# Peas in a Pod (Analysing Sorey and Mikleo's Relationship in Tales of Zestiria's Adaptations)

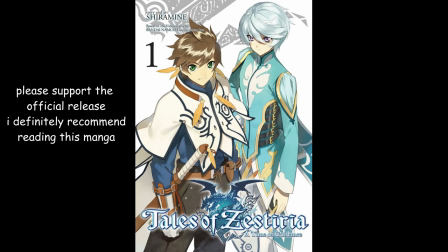0s
Tales of Zestiria is a game which has managed to spawn many adaptations, including the manga Tales of Zestiria A Time of Guidance and the anime Tales of Zestiria The Cross.
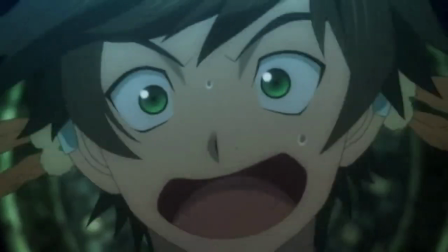10s
Adaptations are always a tricky subject because of how controversial they can be.
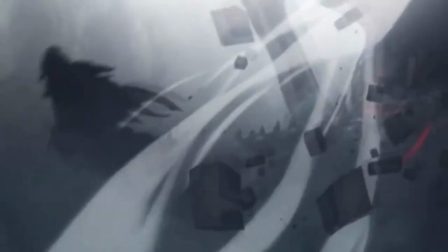13s
Though an adaptation does not need to stay entirely faithful to the source material, and indeed sometimes that can be a bad idea,
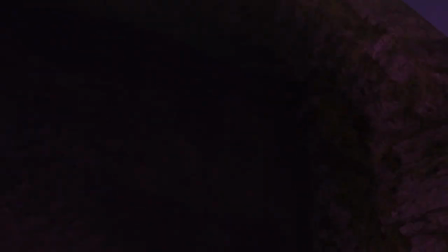19s
most fans of the source material want the most important parts to remain in the adaptation.
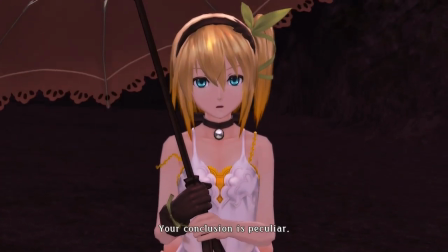24s
Often, when an adaptation doesn't work out, it's because it doesn't retain the soul of the original work.
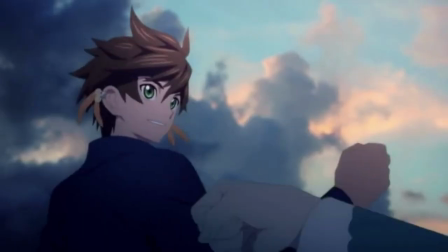29s
So really, it's not a surprise that one of the biggest issues that Zestero fans look for in adaptations is the relationship between Sarei and Mikleo.
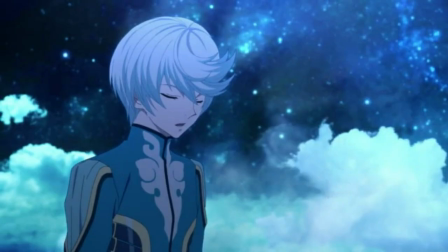37s
With their relationship being key to the soul of the game, it should also be key to the adaptations.
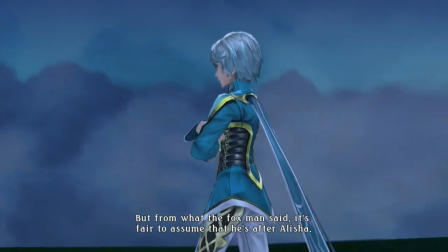41s
In this video, I want to explore how Mikleo and Sarei's relationship has been adapted to fit the anime and the manga, and to draw conclusions on the connotations of any changes made.
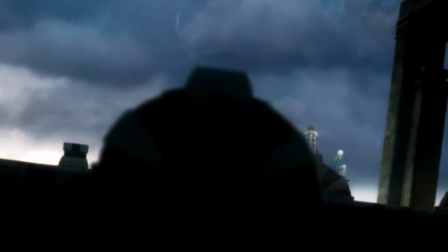51s
Before I begin, this video will not only contain major game spoilers, but also spoilers for the anime and the manga.
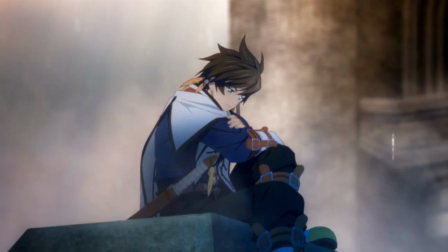56s
I'd recommend at least playing the game or reading the manga for a basis of the plot before watching this video.
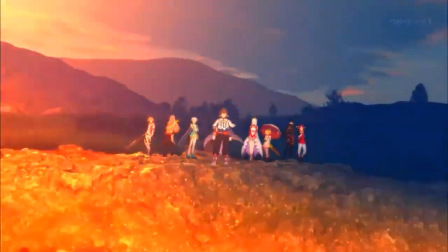61s
Or you could watch the anime, I guess, it's your choice.
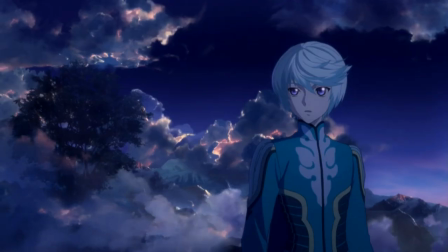64s
With Serai and Mikleo being the two main protagonists of Tales of Zestiria, their relationship dynamic is hugely important to the game and its key themes.
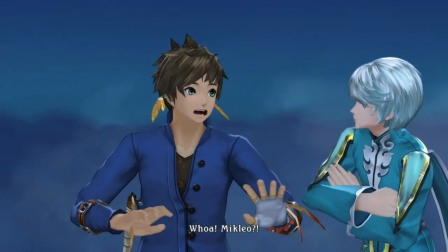72s
However, the basis of a relationship often lies in how each character is portrayed too,
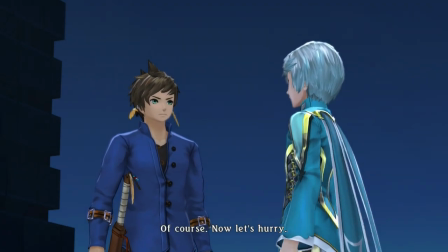77s
so it's important to base the discussion of their portrayal in each adaptation in both their individual characterisation as well as how their characters work together.
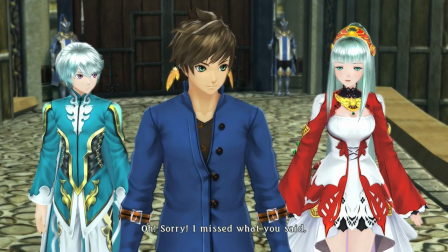84s
It wouldn't be prudent to speak about everything covered in each adaptation and the source material,
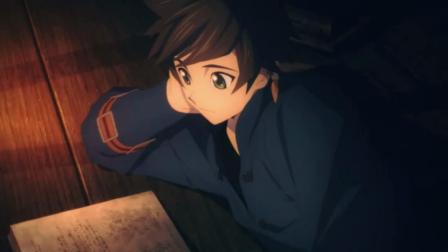88s
so I'm going to focus on five key moments which occur across the game and the two chosen adaptations of the anime and the manga.
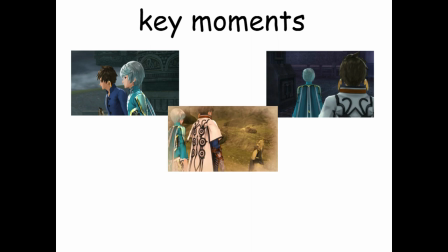94s
These five key moments are the beginning, the argument, the revelation of the past, Sarei's answer and the epilogue.
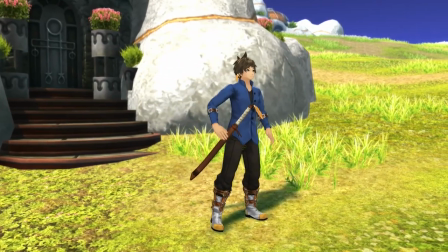101s
The beginning of each adaptation is the part with the least changes made to Sarei and Mikleo, both in terms of their individual characterisation and their relationship.
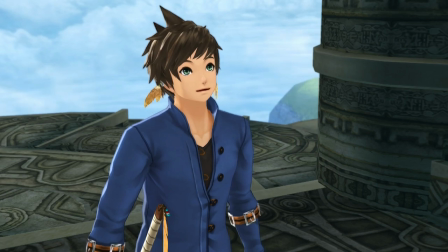109s
This of course is natural given that they must have adapted that one scene hundreds of times, including in the OVA, Dawn of the Shepherd.
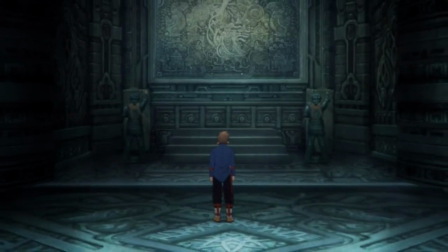116s
With the first scene being so iconic to fans of the game, it's also crucial for adapters to make it recognisable to fans,
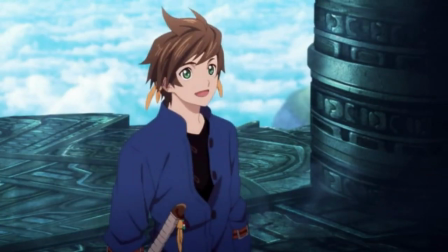122s
creating a sense of familiarity which pushes viewers to want to continue with the adaptation even when it inevitably differs from the source material.
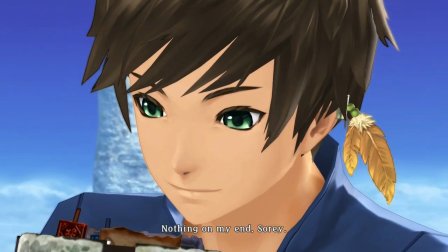129s
The game begins with Sarai and Mikleo in the Mount Mabinogio ruins, introducing the audience to Sarai for only a moment before bringing Mikleo into the picture.
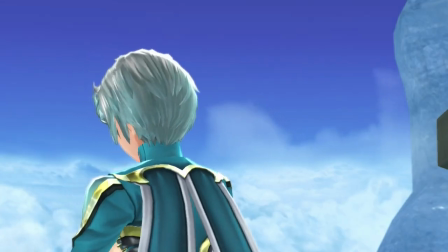137s
In their conversation, we learn about their shared interest in history and the legends of the shepherd,
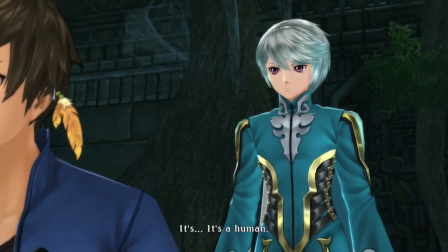143s
but it is not until later on that we discover their one key difference, in that Seray is human while Mikleo is a seraph.
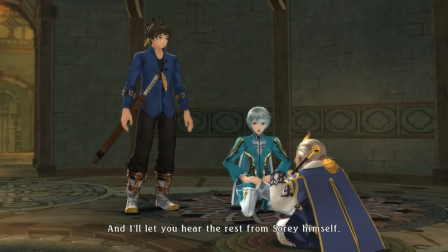149s
This is key to the game, as it begins by setting up their similarities,
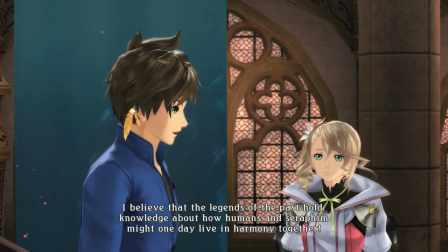153s
which makes the dreams Seray and Mikleo share of having humans and seraphim live together in peaceful coexistence seem more attainable,
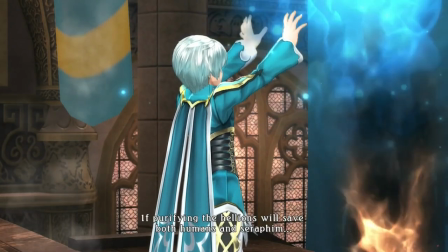159s
since they have already lived it in their own relationship.
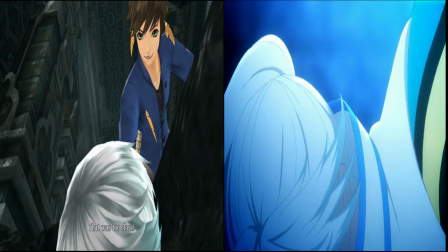161s
The game also sets up a really nice parallel to the epilogue, which doesn't show up in either the manga or the anime, with Sarai catching Mikleo as he falls.
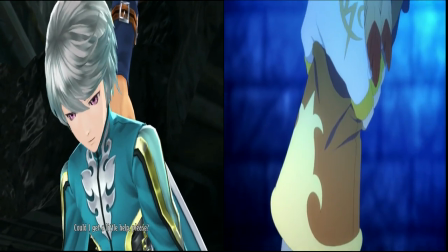168s
This scene establishes the support the boys have for each other, making us believe in their chemistry from the get-go.
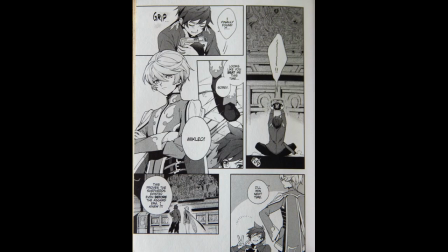174s
For the most part, the manga is entirely faithful to the game, portraying the same event in much the same way,
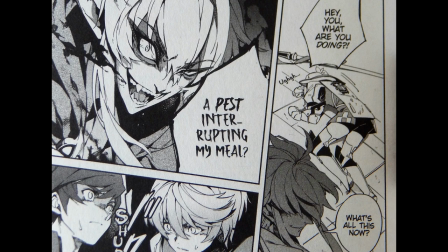179s
save for the shorter timeframe as Sarai and Mikleo battle against Lennar inside of the Mabinogyo ruins upon discovering Alicia,
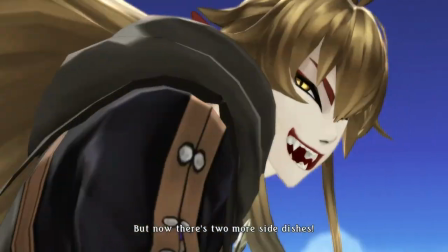185s
rather than later on after they've already met Alicia.
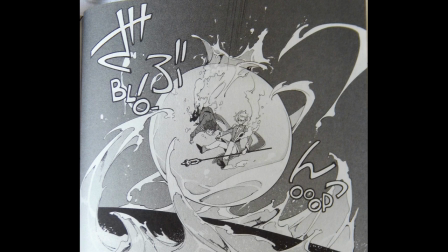187s
A few other subtle differences show up, in that Mikleo creates a water bubble to save himself and Sirene from falling rather than use a twin flow,
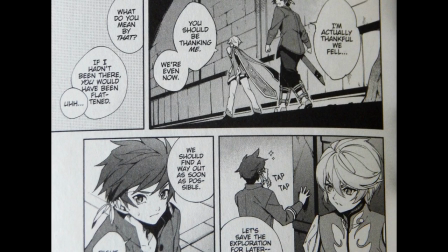194s
but most of the differences in the connotations of their dynamic show up later on into the manga, so I'll leave that discussion for later on.
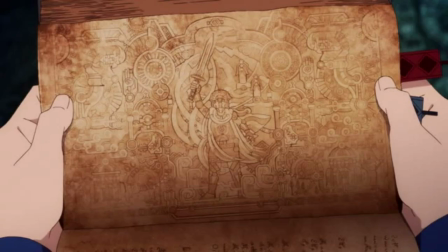201s
The anime is a strange parable, in that the first scenes we have with Sirene and Mikleo do not occur within the Mabinogio Ruins,
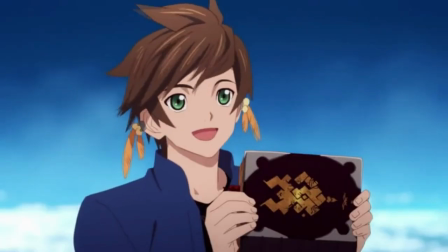208s
and yet we still have that same iconic first game scene halfway through the episode once we've already been introduced to the characters.
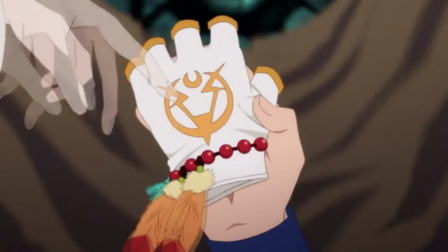214s
This makes the scenes which come before it feel unnecessary, since the Mabinogio Ruins scene works well as an introduction,
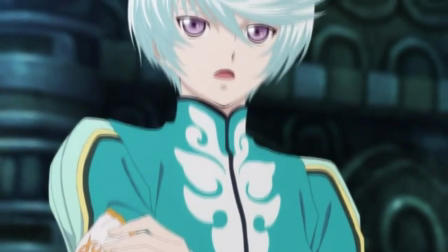221s
particularly with the pan over Mikleo which matches perfectly to the one which introduces him in the game.
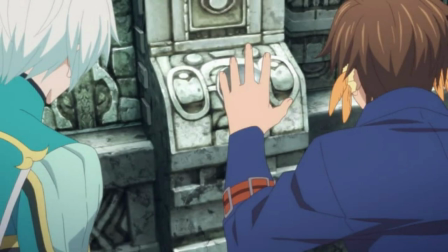226s
Still, the added scenes show some of the smaller differences in the characterisation of Sirene Mikleo which the anime implements, making it an interesting point to look at in this discussion.
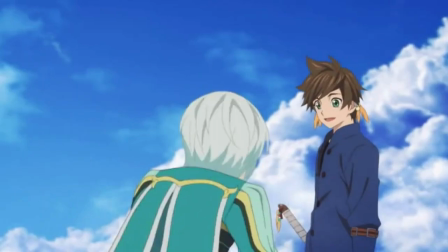235s
Mikleo's first line in the anime defines the most crucial change made to their relationship.
What are you thinking, wandering off on your own again?
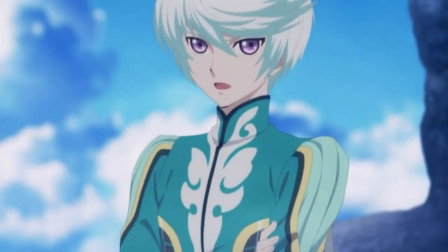244s Sometimes I think you forget that you're just a regular human.